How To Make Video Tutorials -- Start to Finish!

You can watch them and you can get inspiration, but don't try and copy someone else's style. That's one of the reasons why I am very cautious about the videos that I watch, because I'll see something and I'll think, oh, I love the way they did that. I love that language. I love whatever. But I don't want to copy that. I don't feel that that's my voice. There's definitely a strategy to watching other YouTube videos as you're preparing to make your own.
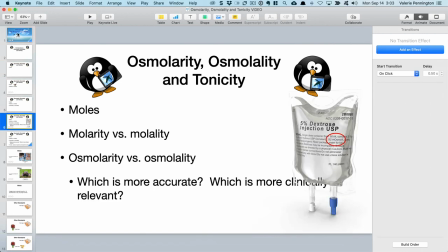[4:31]
So now the slides are in their almost final form, and I've decided how I'm going to start this story.
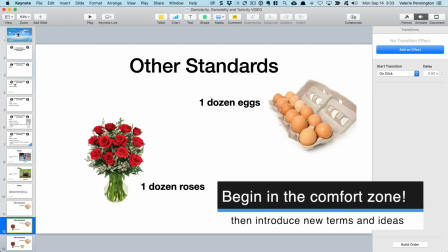[4:38]
This is going to be a comfortable place to start. What is a standard? You know a lot of different standards.
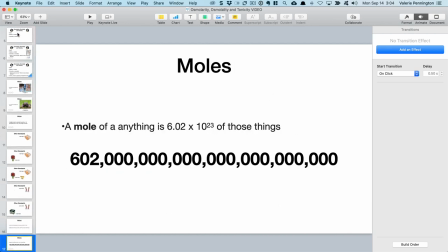[4:45]
And now we're going to introduce moles, right? Most of my students have heard of moles. They're just not super comfortable with them.
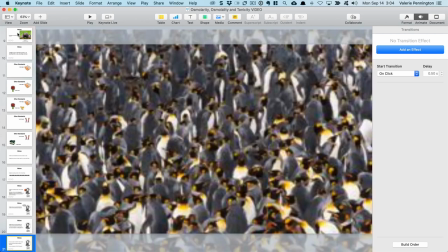[4:51]
So now we're going to make some comparisons. We're going to go and make some jokes. There's always penguins in there.
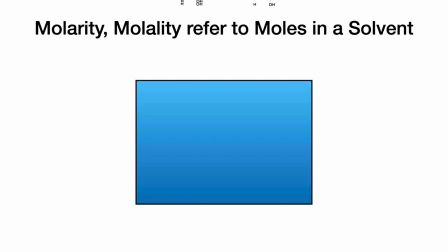[4:57]
And now I'm going to show you what the slide presentation looks like. So here are the animations.
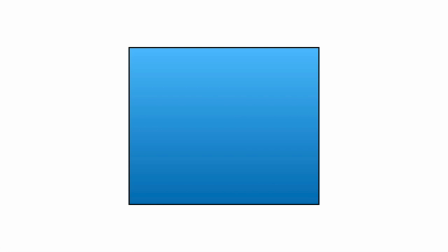[5:02]
I'm going to be making solutions here.
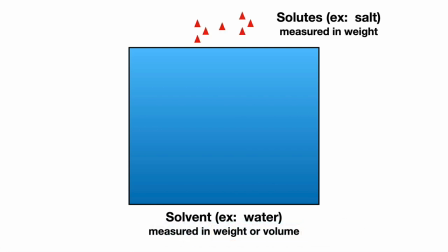[5:05]
So I'm very aware of the timing, how I'm going to present these different terms, what the animations will look like.
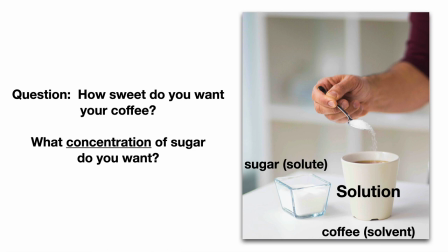[5:13]
I'm making a comparison with something that people already know.
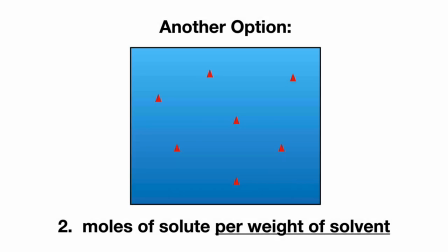[5:17]
And now I'm going to explain the two options of measuring the concentration of that solution.
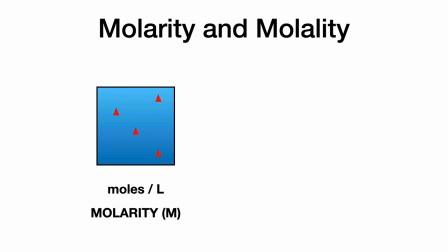[5:22]
This is sort of, you know, building into what the video is about. Now I'm going to go back and forth between molarity and molality.
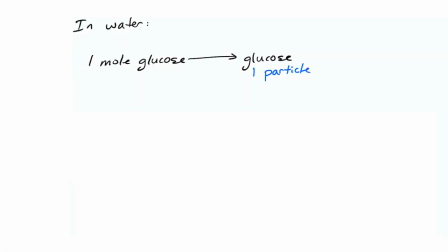[5:30]
Here's a little mnemonic to help you remember. There's the coffee, don't be too scared, right?
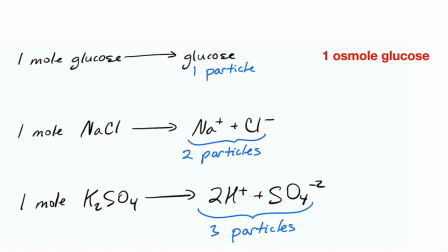[5:35]
And now I've got some of that handwriting in here because I think that's the best way to look at this.
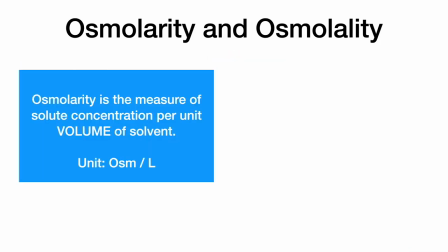[5:41]
You know, what are the osmoles? I want to point out something here. This whole sequence, really what the video is about, is the difference between these two terms.
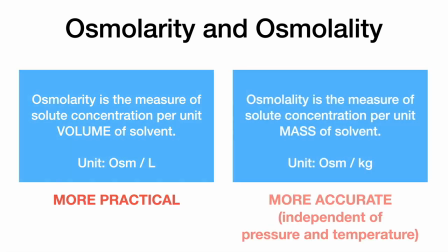[5:49]
And I'm very conscious of how I keep both terms on the screen the whole time.
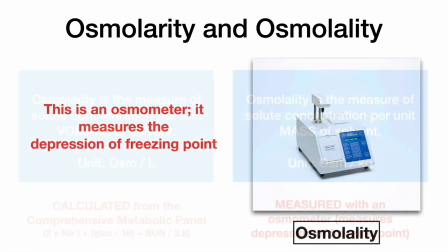[5:55]
But I'm going back and forth between the two. But there's a lot of repetition for the brain to keep looking back and forth, back and forth.
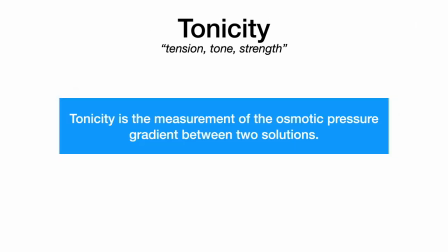[6:03]
How are they similar? How are they different? And now the video finishes with tonicity.
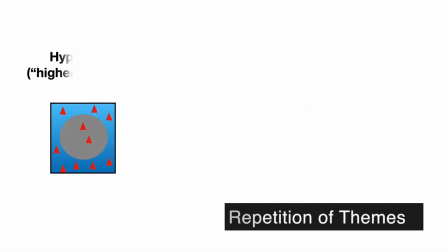[6:08]
And now I'm going to repeat the themes of the solute and the solvent.
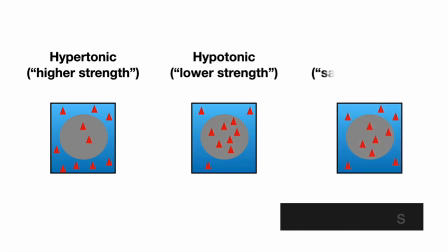[6:13]
But now we're just making a little bit more steps forward. What are the different concentration options between the two?
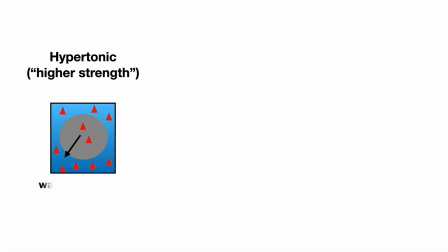[6:21]
But I use the same images. I use the same shapes. and now the brain is just more used to seeing them.
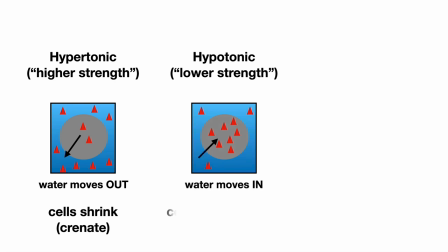[6:29]
These things are now more familiar than they were when the video began. So I try to keep these themes repeating.
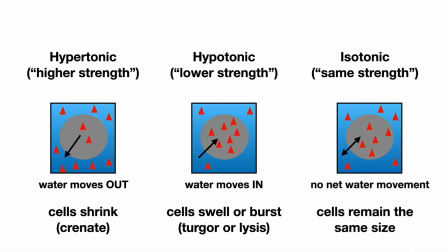[6:36]
I keep building on where we've already been and I always remind the viewer where we're going. I really hate do's and don'ts, but I do have just a couple. One don't is never insult your viewer. Don't ever make someone feel badly that they don't know something. Nothing is more demoralizing than that. And the flip side of that is take every opportunity you can to inspire and let people know that they can do it, right? That even though they might think they can't understand something, they can.
Hello and welcome to the Penguin Prof Channel.
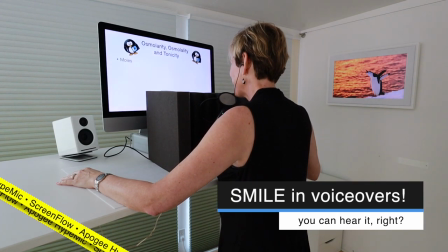[7:18] In today's episode, we're going to talk about osmolarity, osmolality, and tonicity.
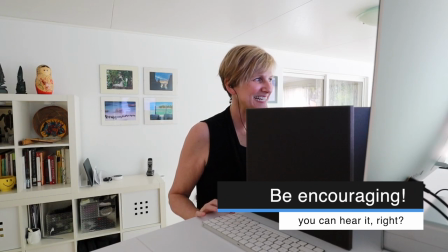[7:23] Okay, so now you fill in the blank. You guys got this. So blank is the measure of solute concentration per unit volume.
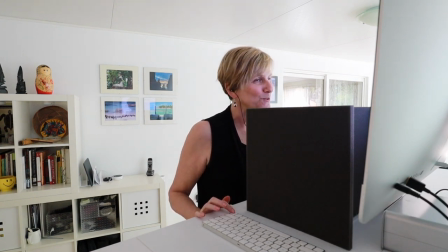[7:29] Is it osmolarity or osmolality? So think of that R in liter.
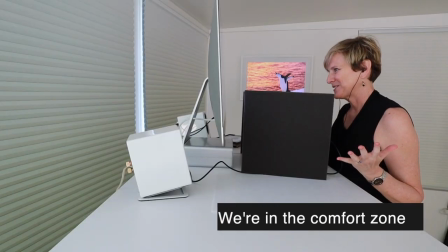[7:34] You're right, that's osmolarity. You know all about solutions already. We make them every single day.
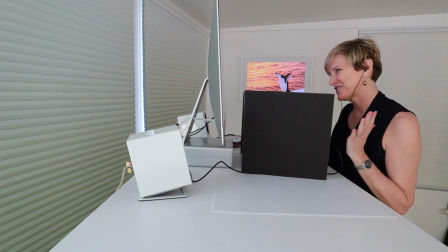[7:40] So here's some coffee with sugar in it. And the question is, how sweet do you want your coffee?
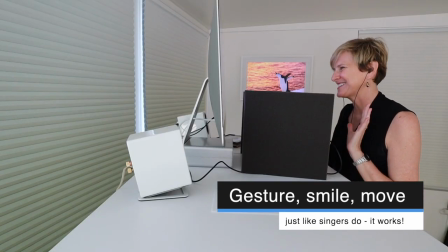[7:45] You see how people can confuse these, right? There's only one letter difference between them.
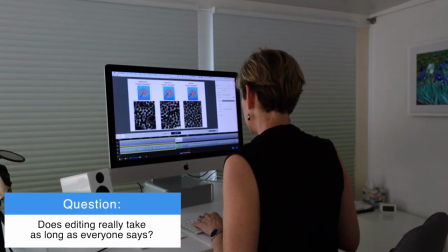[7:51]
Now for me, recording the video is actually the easiest part. I usually get what I want within the first few takes.
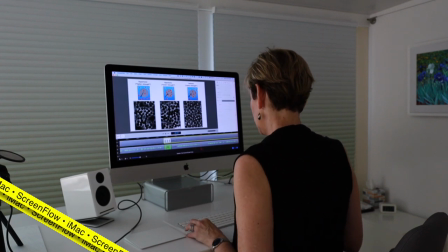[7:59]
So editing is not so bad for me. I know for a lot of people editing is just a living nightmare.
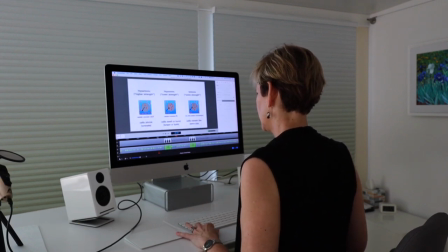[8:06]
It really depends on how much footage you have, right? Because the more footage you have, the more you have to go through and cut and paste.
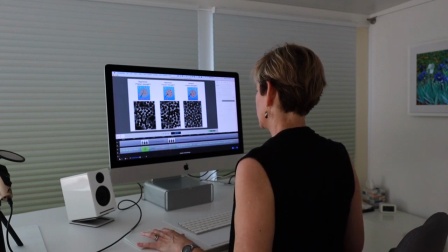[8:12]
There is an art to this.